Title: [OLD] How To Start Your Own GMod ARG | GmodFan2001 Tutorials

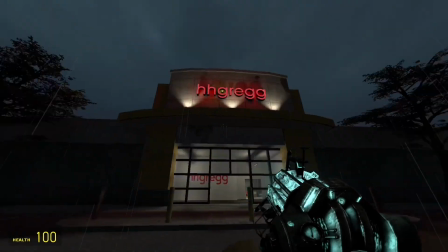Hey guys, it's me,
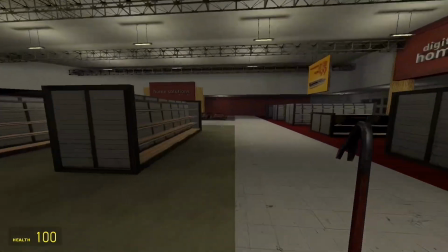GmodFan2001 here, creator of the very popular GmodFan2001 ARG series,
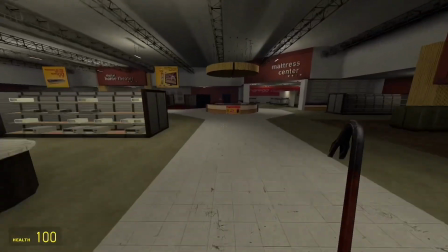and I wanted to help out a lot of you newer people to the ARG sphere in creating your own ARG.
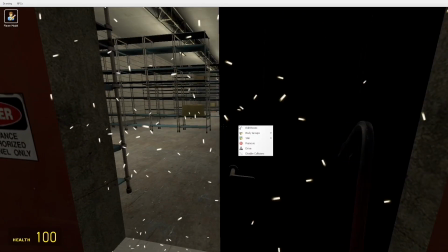So here,
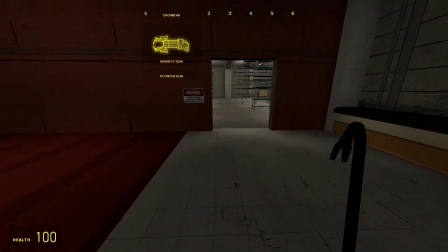first, just using the map, I like to make space for the a shadow figure, because in this video we'll be making
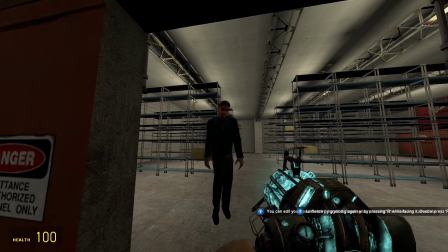the basics of an ARG. So for my new episode, this is like a behind the scenes of my newest episode.
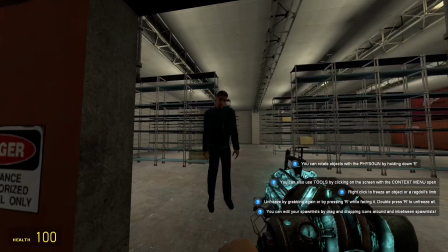So here we're just getting Cheeple. You can use any citizen you like. It doesn't really matter.
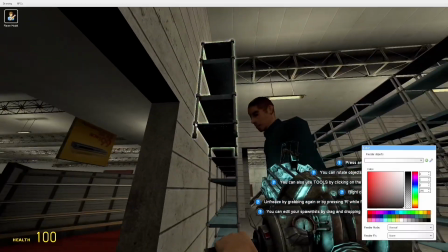I like Cheeple because he's very scary. There we go, he's waving. I had to make space over at this doorway so I could put Cheeple there.
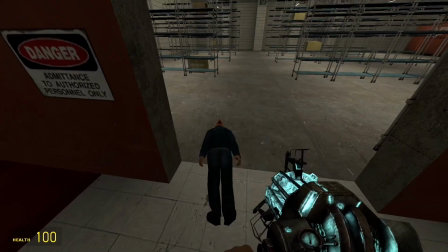Just adjusting my HUD here. This is the most important part to make your ARG really cool.
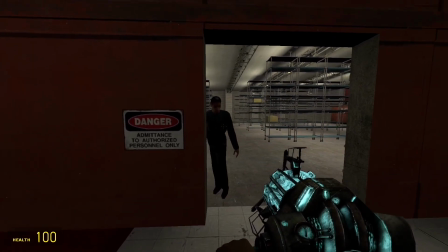You need to pose Cheeple, as I'm doing here.
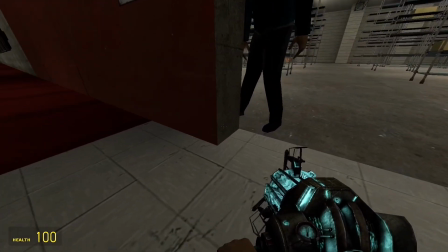I want a doorway shot, because the shadow figure often hides in the doorways watching the player.
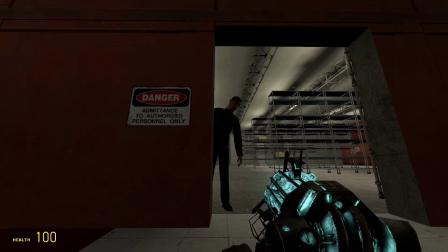So I kind of put him in there, just doing a little creepy pose.
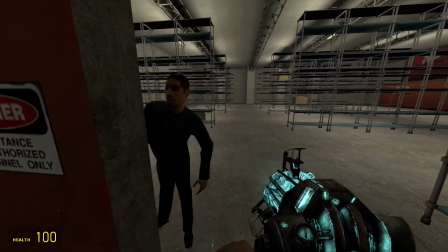Yeah, see, he's kind of lurking over behind the door.
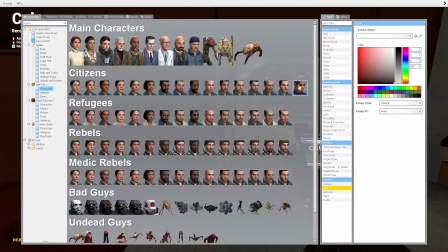There we go. I think here we paint him black. Yeah, that's the shadow figure.
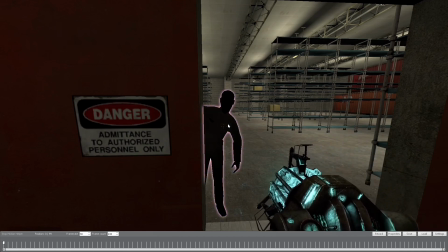That's why it doesn't really matter what model you use, because they're all just going to be painted completely black. And here's an add-on that I like to use, the stop motion helper, and it lets you animate your ragdolls, so to add life into your ARG.
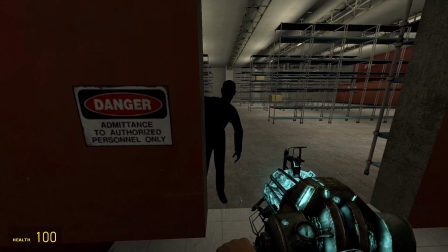So here's what I do. I kind of set some keyframes there.
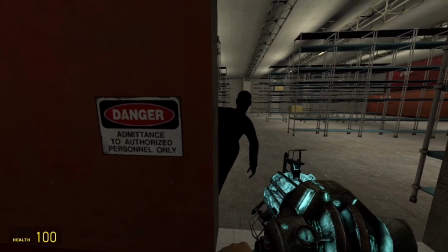There are many tutorials on how to help you with the stop motion helper tool. And, okay.
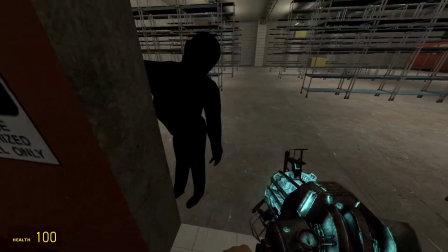I just kind of unfreeze all of him right there. Just kind of unfreezing him, because I had previously frozen him.
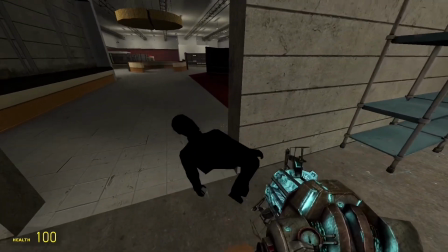Because I froze him. And then, oh, okay. That's a problem.
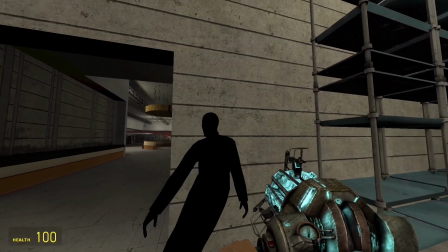You can often get your ragdoll messed up with the stop motion helper by dropping it.
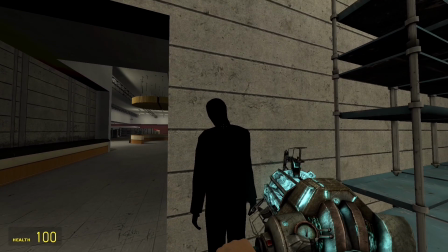But don't worry. I just kind of picked them up. This was quite a simple animation, so I didn't have to do much for that.
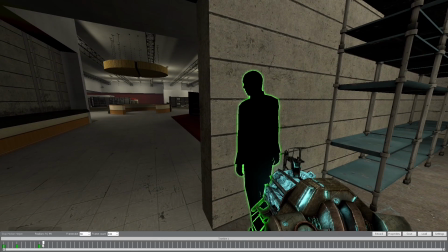So there's frames for him leaning out of the door, watching the player scarily, a frame of him going into the door,
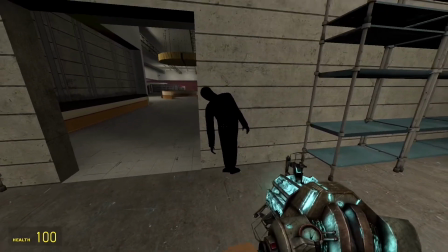and now I need to make him disappear, because there's going to be a scene where I run past the door and he's gone.
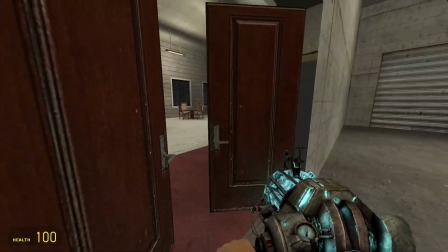So let's bring him out, open these doors, because that's good.
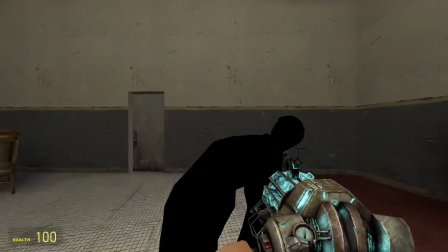That's something you need to do.
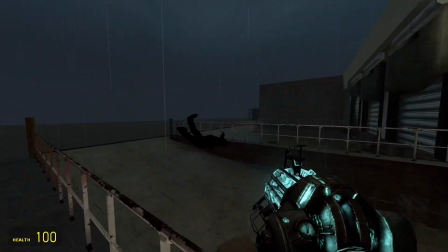Because if the doors are open, it makes it seem more realistic, because the monster had to make a path to leave,
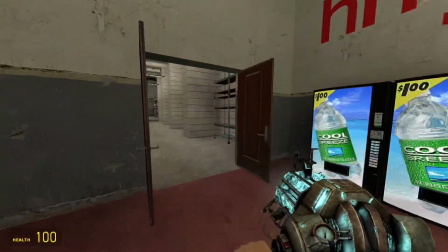and then we just put a keyframe there so that he'll be missing when my character, as you guys know,
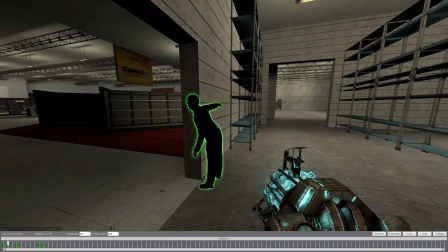GmodFan2001, the character, not me, will go around the corner and see, and he's missing. So yeah, that's a little trick here. I'm gonna just kind of let this play out. There you go. You can see, kind of goes back behind the doorway.
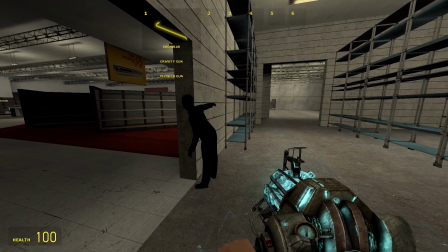Very interesting. Everyone loves a Shadow Man in their ARG.
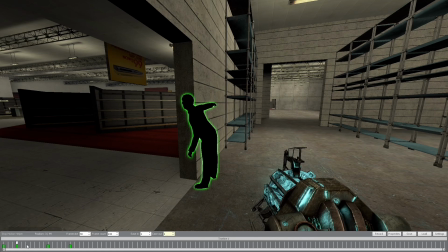So, I figured that getting the basics down in this multi-part series would be the most important part. And teaching you how to make the monster is the most important part. I think in the next episodes we'll tackle living ragdolls and such.
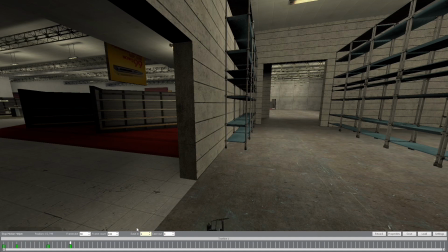That's also a very, very popular thing. Everyone loves that. Yeah, so that's the animation part down.
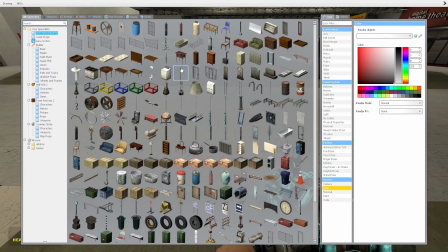Okay, now here's me recording the footage for the actual video itself.
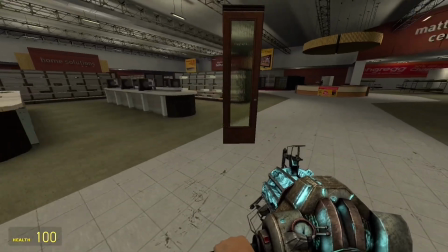In this video,
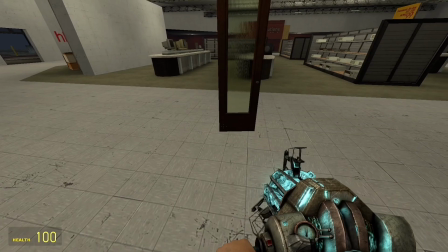it's supposed to be my character is just building some sort of screenshot diorama to use in a picture, because they always need to be recording.